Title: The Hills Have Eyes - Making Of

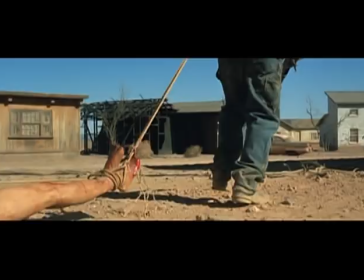Get this feeling that you are now in like in a Twilight Zone episode, you know,
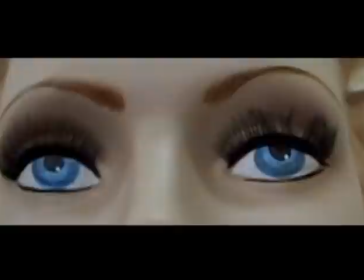and you don't know who is living here, what is going on here, and you get this face of dummies,
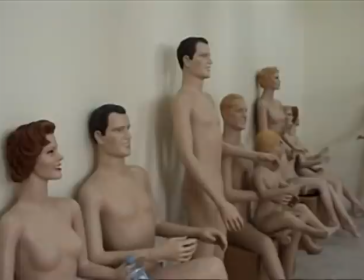you know, almost like watching you. The mannequins are very tricky because we were only working with 16 mannequins.
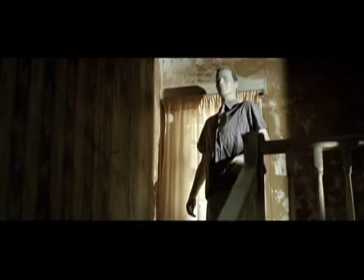And when you watch the movie, you have the feeling that there is like maybe 50 or 60 different ones,
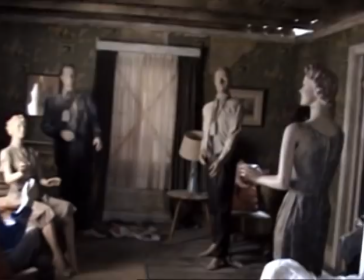but it's always the same, that we dress differently, that we age differently, that we are putting in different position.
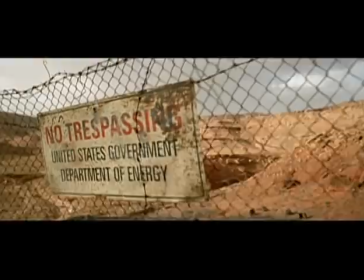But everything was based on real footage,
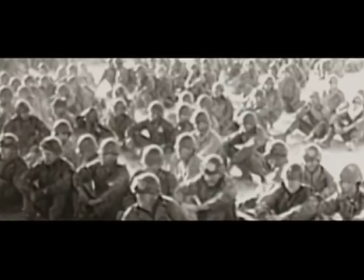on real document about how the US Army tested the nuclear weapon in the 50s,
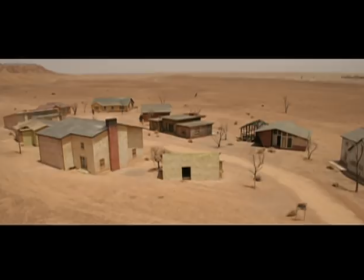you know, like building different kind of houses just to see the effect of the nuclear blast on an American town. And they were like putting mannequins exactly like that in position, dressing them as human, putting food in the fridge, building the furniture,
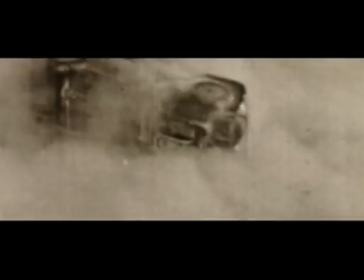putting the car on the road, having school bus with kids in it. I mean, everything was made as real as they could just to see the impact of a nuclear bombing in the US. Big Brain is the Hills Dweller who illustrates the better the damage of the nuclear fallout on the human being.
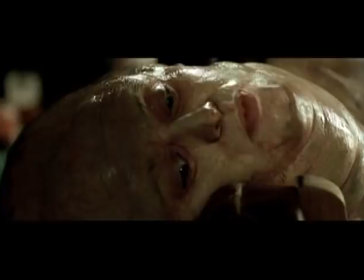And you understand that Big Brain, as many of the Hills people,
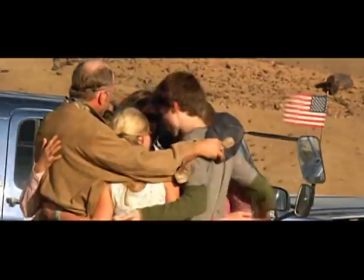are just so mad about Doug, the Carter family, and all what they represent.
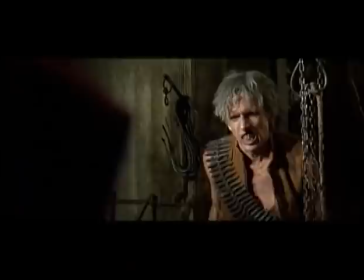They represent the American culture that just forget about them, would just like destroy them, make them what they became, and just left.
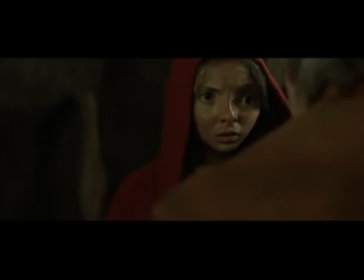And in that scene, you understand that the Hills people are not only the bad guys, they are also victim from another like Carter family years and years and years ago, who did the testing in the desert. They're mutant cannibals, you know, like they're pretty evil. And I suppose that they're a victim in one sense of the word, but they're pretty vile, you know?
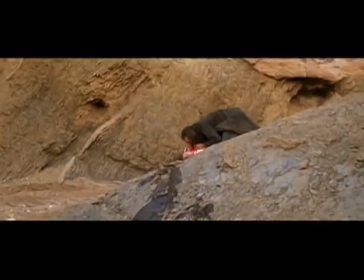I guess yesterday they shot Papa Jupiter, you know, eating out Ethel's heart, so it's hard to have sympathy for them. Hitting the heart was absolutely disgusting. It was absolutely disgusting. I was really like, damn, cut it, please. And more than the heart, it was like the piece of meat that he has coming down from his mouth. That was terrible. Billy Drago, who's the same kind of actor than Michael Bailey Smith.
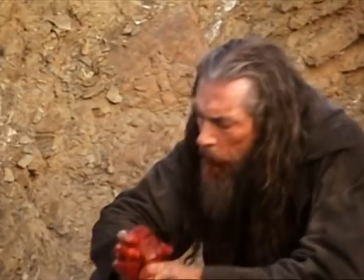He's the guy who's living the scene. He's not like acting. He's like, okay, you a cannibal, you are eating the heart of like one of your victims, do it.
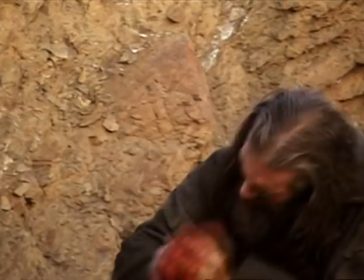And he's doing it. I'm sure if you ask Billy Drago to kill someone on camera, he will do it. He's amazing. He's one of the best actors for that because he's giving everything. I look at it as anything is possible.
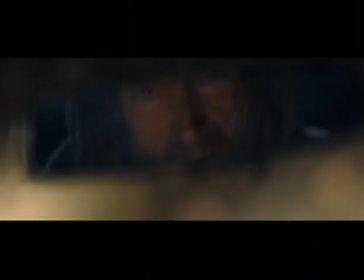This, to me, is the art of the infinite possibility. Even in the scenes where I know I'm going to slit their throat, or I'm going to pull their heart out and eat it, I'm trying, in a sense, to do it as gently as possible.
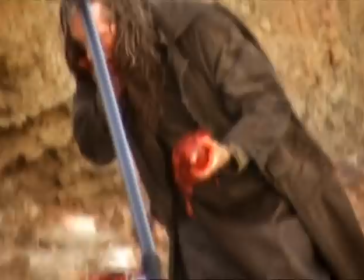Then you just have a relationship with energy flowing back and forth.
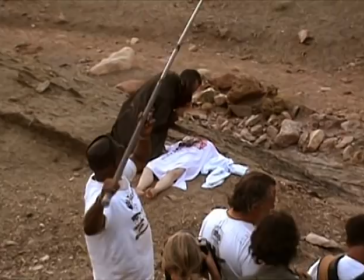Like Kathleen, when she's laying there, I tried to always make the connection with the other actor in the scene so that they know we're one. Billy Drago, when he gets that whole get up and he puts on the energy because he really goes into it. He was pretty scary when we were pretending to be dead and was all I could do not to move because he could feel the energy.
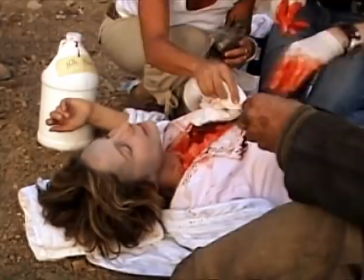We use Kathleen Quinlan, the real actresses who play Etel, which was great to have her to do that because, I mean, most of the actresses will just refuse to do that.
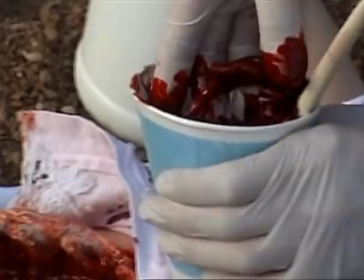So you have the real arm of Kathleen Quinlan and her real head, and you have a fake chest, but you can't make the difference.
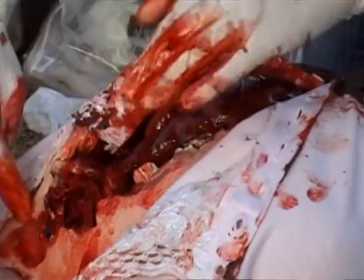We cast her chest, and then we did a sculpture of the chest torn open with the ribs exposed, because the idea that he would have had to crack the sternum and break it and, you know. So we actually built this prosthetic. The sternum was pulled out and the bones were kind of splayed outward.
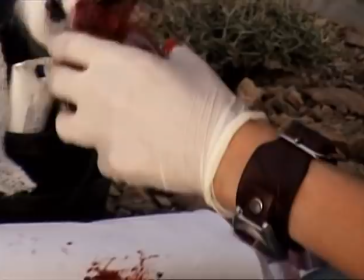And we made a gelatin heart because we needed something that was edible.